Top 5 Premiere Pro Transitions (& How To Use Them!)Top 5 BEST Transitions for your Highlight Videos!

Hello, how's it going? It's Top Notch Media and today we shall be covering the various types of transitions that can be used to enhance the flow and visual interest in your videos. This will involve basic cuts and dissolves to more enhanced transitions such as wipes and zooms. So sit back, grab a notebook and let's get started. We are kickstarting this with the basic cut or the clean cut.
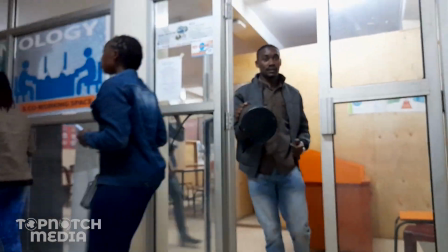So what this basically means is a transition between two clips where the change
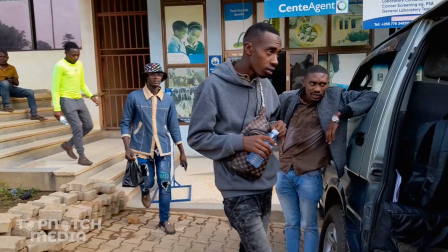from one clip to the next is seamless and without any visual disruptions or
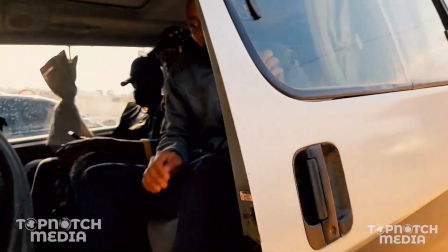distortion this is typically achieved by matching the first and last frames of the two
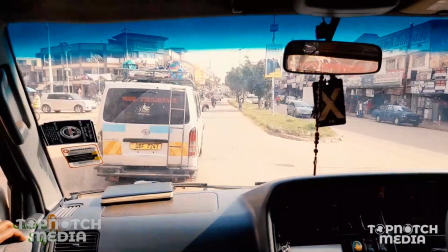clips so that the transition appears smooth and natural it is a basic but effective way of transitioning between two shots in a video and from my own point of view i would advise you to use this cut when you're transitioning
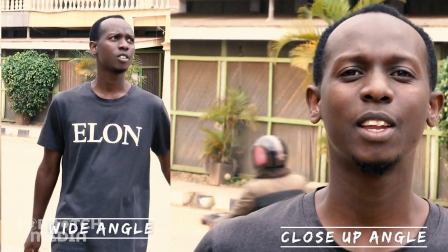from maybe a wide angle to a mid or close-up range angle and if you are to use this transition make sure that it
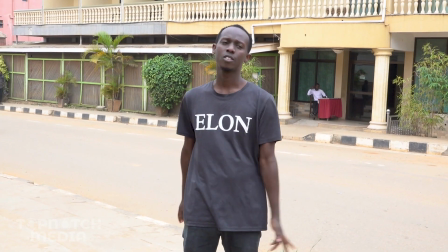is not from the same angle make sure that there is at least a 30 degree angle from one transition to another so away from that but
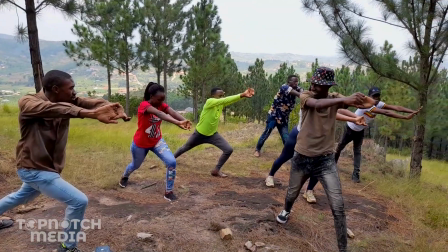almost close to that is the jump cut well a jump cut is a technique where the camera appears to jump from one position to another within the
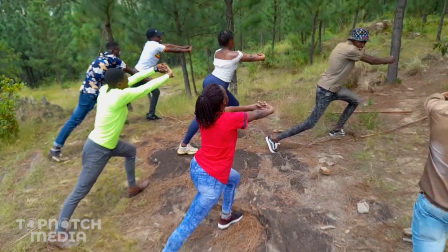same shot or when the shot itself changes abruptly jump cuts can
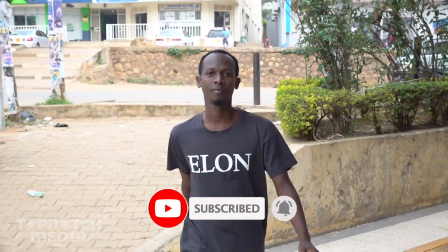be used to create a sense of disorientation to show the passing of time
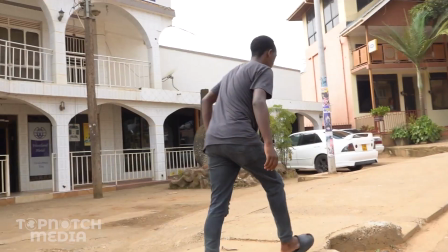or to signify a change in the scene but they can also be used creatively to create
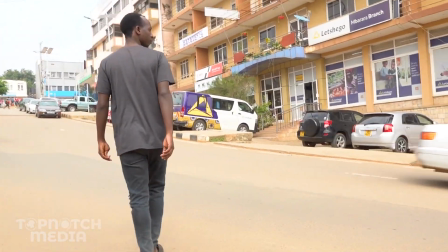a specific visual style or to convey a particular mood or feeling away from the best and jump cuts let's talk about they cut away so in the
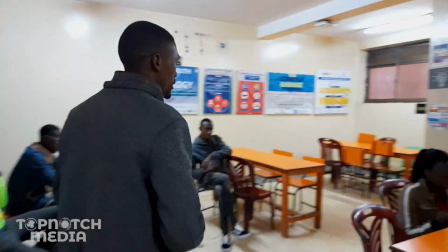cutaway the editor cuts away from the main action to dialogue or to another
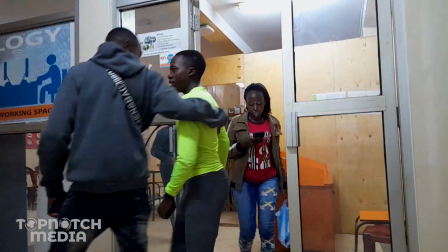shot typically for a purpose of providing additional information context or to
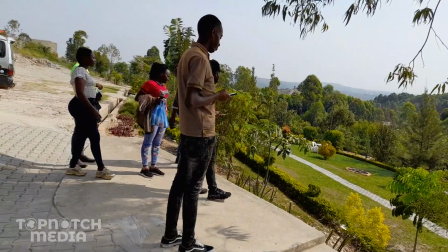cover up and edit cutaways can be used to show reaction shots establish
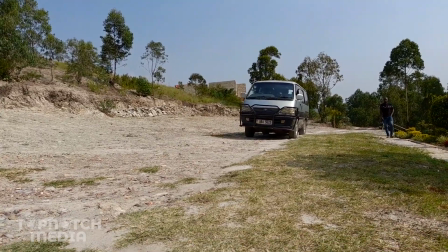locations or to show something happening simultaneously with the main action now let's talk about this common and somehow mostly used transition i personally i no longer use this transition anymore but well some people like it and it can be used occasionally and this is the dissolve well in this technique one shot fades
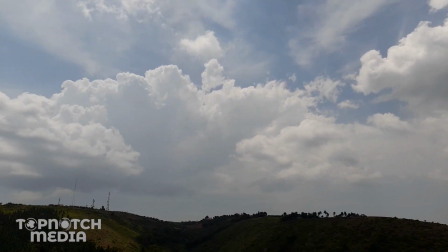out as another gradually fades in creating a smooth transition between the two shots this transition is often
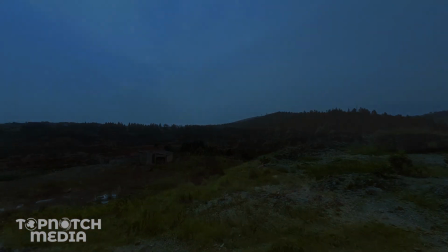used to indicate the passage of time to suggest a dream or flashback or to indicate a change in location.
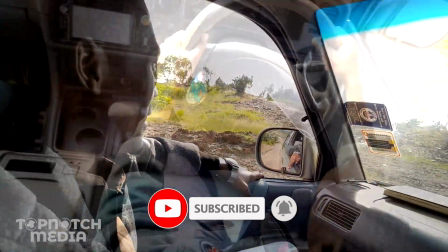The dissolve transition is a gradual transition and creates a smooth flow between two shots. Now let's talk about one of my favorite or one of my most creative cuts that I enjoy using. This is the J cut. The J cut. J whatever.
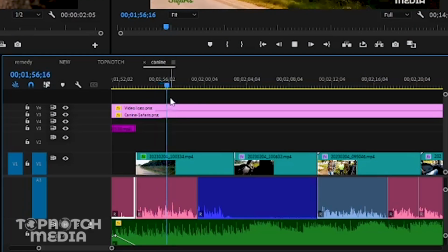So this is where a video from one shot is continued over the audio cut.